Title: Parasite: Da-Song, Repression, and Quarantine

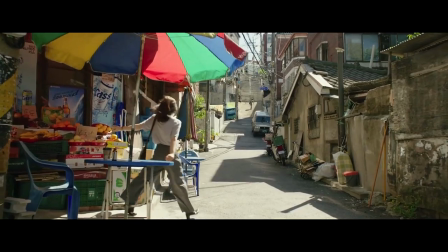[0:04]
I'm going to talk about Parasite, even though it's the kind of film which clearly speaks for itself anyway,
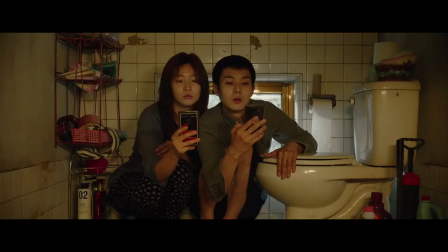[0:08]
because it's also the kind of film that keeps its secrets, and because it was already super relevant when the coronavirus and quarantine hit and made it relevant in new ways.
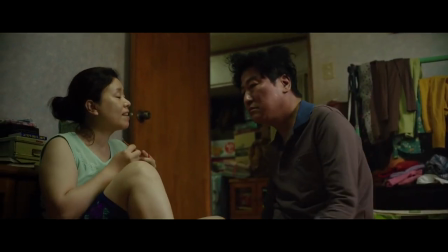[0:17]
This video will assume you've seen it.
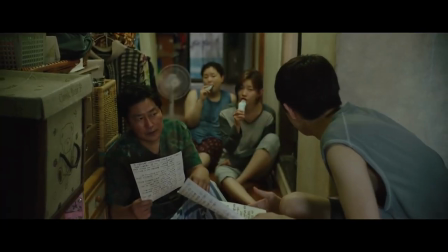[0:21]
In the film's outstanding cast, there's one character that stands out as the most mysterious. And actually, it's not this guy.
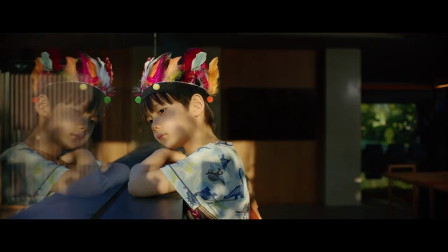[0:29]
I think it's the kid, Dasong. He says so little, but sees so much.
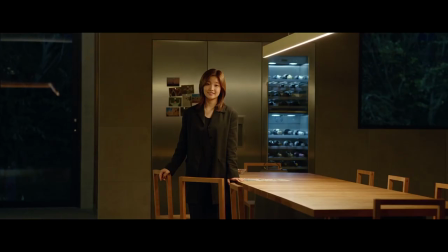[0:34]
Although Kee Jung isn't really an art therapist,
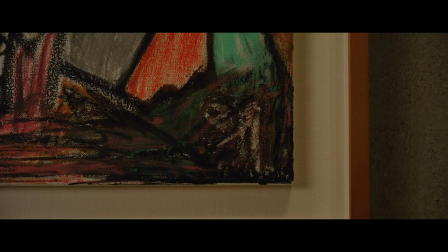[0:37]
maybe we can take her idea seriously and read the film as opening the black box of Dasong's mind, as bringing the unconscious into consciousness.
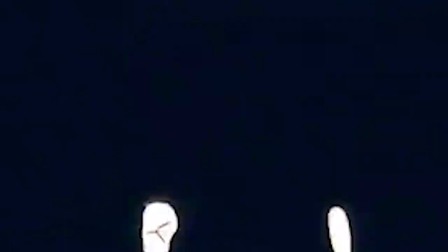[0:44]
Maybe if we psychoanalyze the kid, we can psychoanalyze the film. In short, repression is a process in which we make a thought unconscious. But the unconscious is really unconscious.
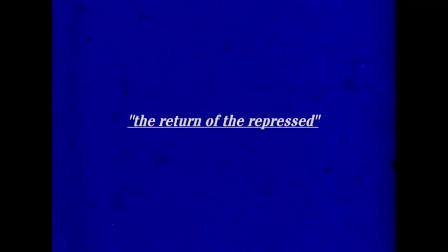[0:57]
So when we say the return of the repressed, Actually, what that means is we only know it was repressed in the first place because it returned.
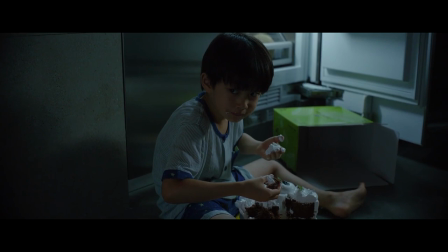[1:06]
Dasong represses Gunse and the traumatic event of seeing him, but we, the audience, can only understand what happened when we see him ourselves.
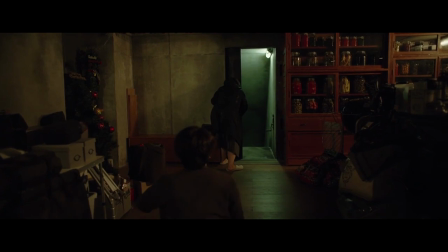[1:13]
This scene where we discover the bunker is so famous and insane,
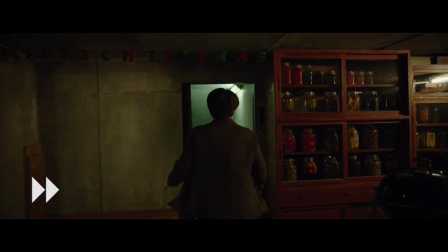[1:17]
not only because of the brilliant camera move, the unbroken take, and the music, but because it totally changes the film in both directions.
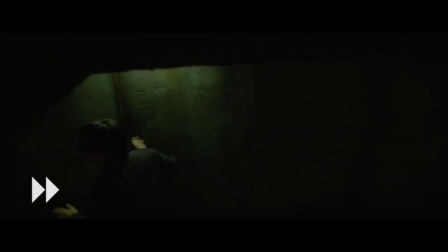[1:23]
It makes the future uncertain and transforms the meaning of the past. It means he was there the whole time, for years even, before the film started.
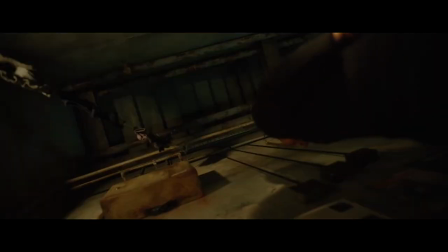[1:31]
Geun-sei is unconscious because we can have no idea he's there, but his presence has effects or symptoms in the film.
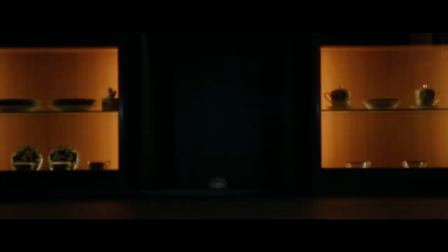[1:40]
He was the ghost in the house.
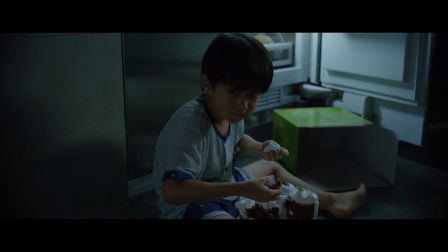[1:42]
So if Da-sung seems to be a point at which the repressed threatens to return, then what does that mean for all the appropriated indigenous material?
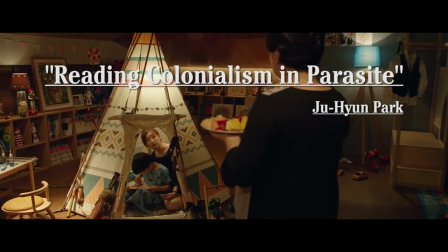[1:51]
In their article, Reading Colonialism and Parasite, Juhyun Park allows us to approach this question by showing that Parasite is not just about the rich and poor,
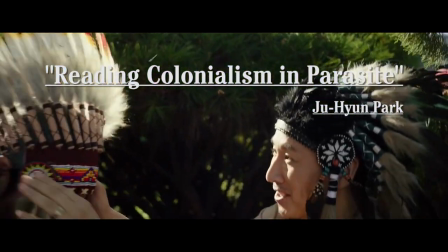[1:59]
but colonizers and colonized. Although, yes, the film still speaks to Korea's particular present in history.
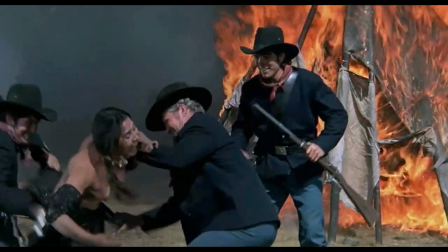[2:11]
There's an important link between the U.S.'s invasion of indigenous nations and the U.S.'s bombings of North Korea in the 1950s,
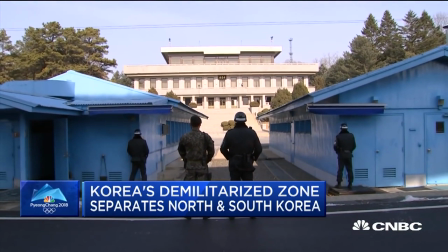[2:18]
as well as the ongoing Forgotten War in the Korean peninsula. Neo-liberal and neo-colonial warfare is ongoing and has effects in the film.
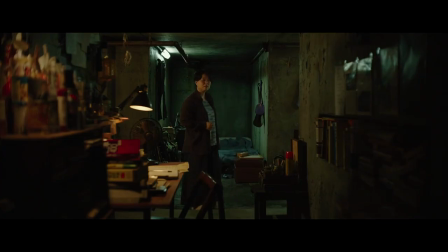[2:26]
Some are more obvious.
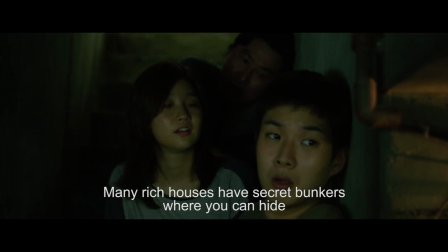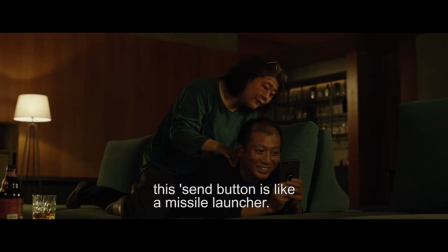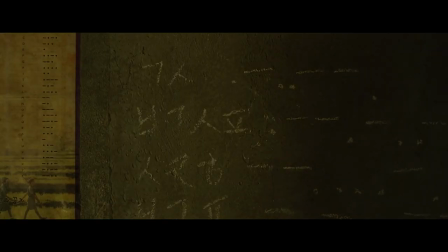[2:38]
And some are less obvious, like the reference to the draft, the use of Morse code as a language of war, and the use of English as a language of power.
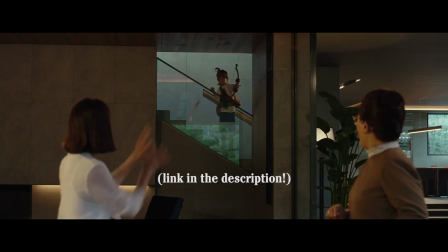[2:47]
If you're not sold yet that the film is about neo-colonialism, read Park's article. And remember that Ki-woo is only able to get into the house and get employed because he's good at English.
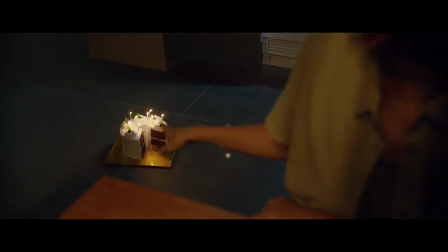[2:56]
Dasong represses Gunse on his birthday, and he literally returns, resurfaces, on another birthday.
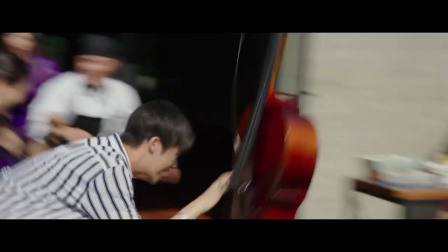[3:02]
Despite this scene's apparent chaos, it's maybe the most orchestrated, meticulously designed piece of the puzzle.
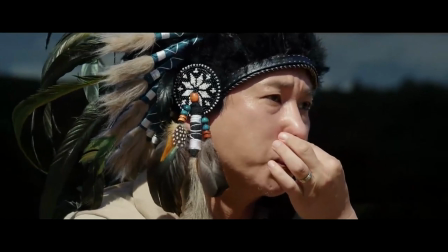[3:08]
Notice, as Joo-hyun Park says, the precise order of events where Ki-tec removes his and Mr. Park's war bonnets before he stabs him,
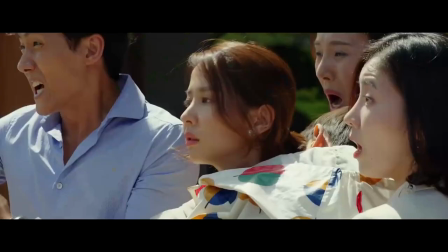[3:15]
so that none of the violence in the scene is committed by or to anyone wearing indigenous clothing.
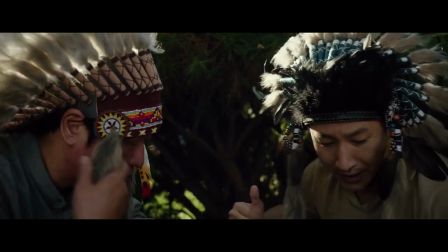[3:21]
Daswang's fascination with appropriated native regalia links together some key elements.
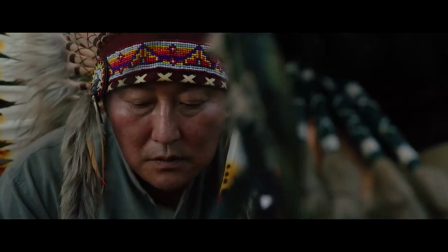[3:26]
Mr. Park's plan to use the appropriated clothing to stage a scene of fake violence, the actual bloody violence that takes place in the scene,
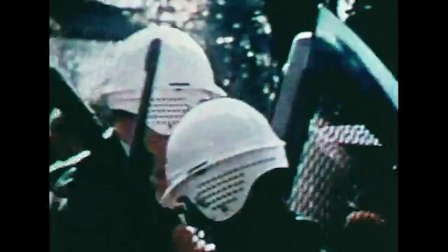[3:33]
and the actual bloody violence committed against indigenous peoples, which is covered over and repressed in all sorts of ways.
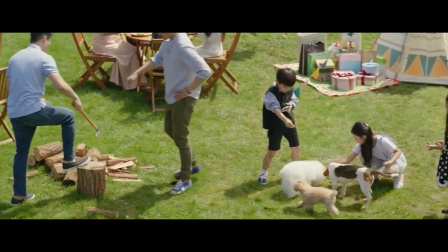[3:40]
And this is all against the backdrop of a party which is less about the birthday than it is about really rich people hanging out.
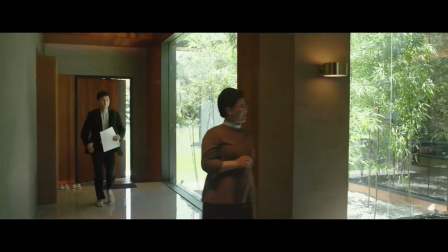[3:48]
Actually, the house itself is established from the very beginning as a kind of battlefield or war zone.
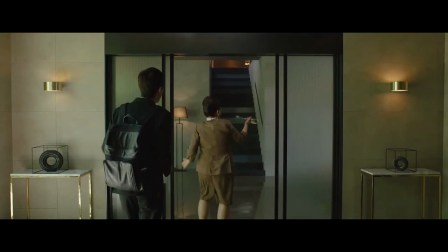[3:52]
We first see it with a housekeeper cleaning up the toy arrows as if a battle of sorts had taken place.
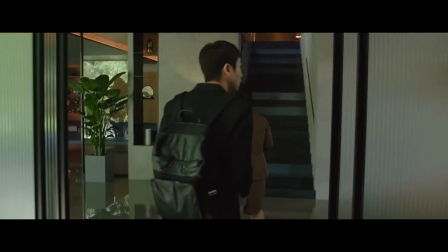[3:57]
This foreshadows the violence later in the film, but it also suggests that some violence has already occurred.
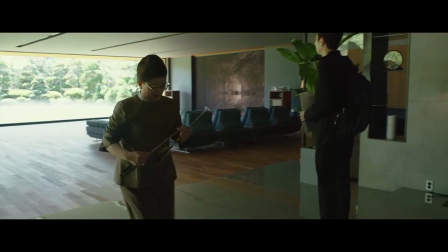[4:03]
In contrast to the obvious, visceral violence near the end of the film, it points to a different kind of violence,
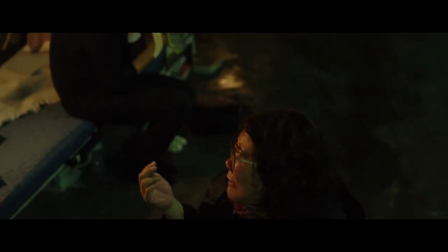[4:08]
in which Gunse has to suffer in a bunker because his financial debt will follow him to his death.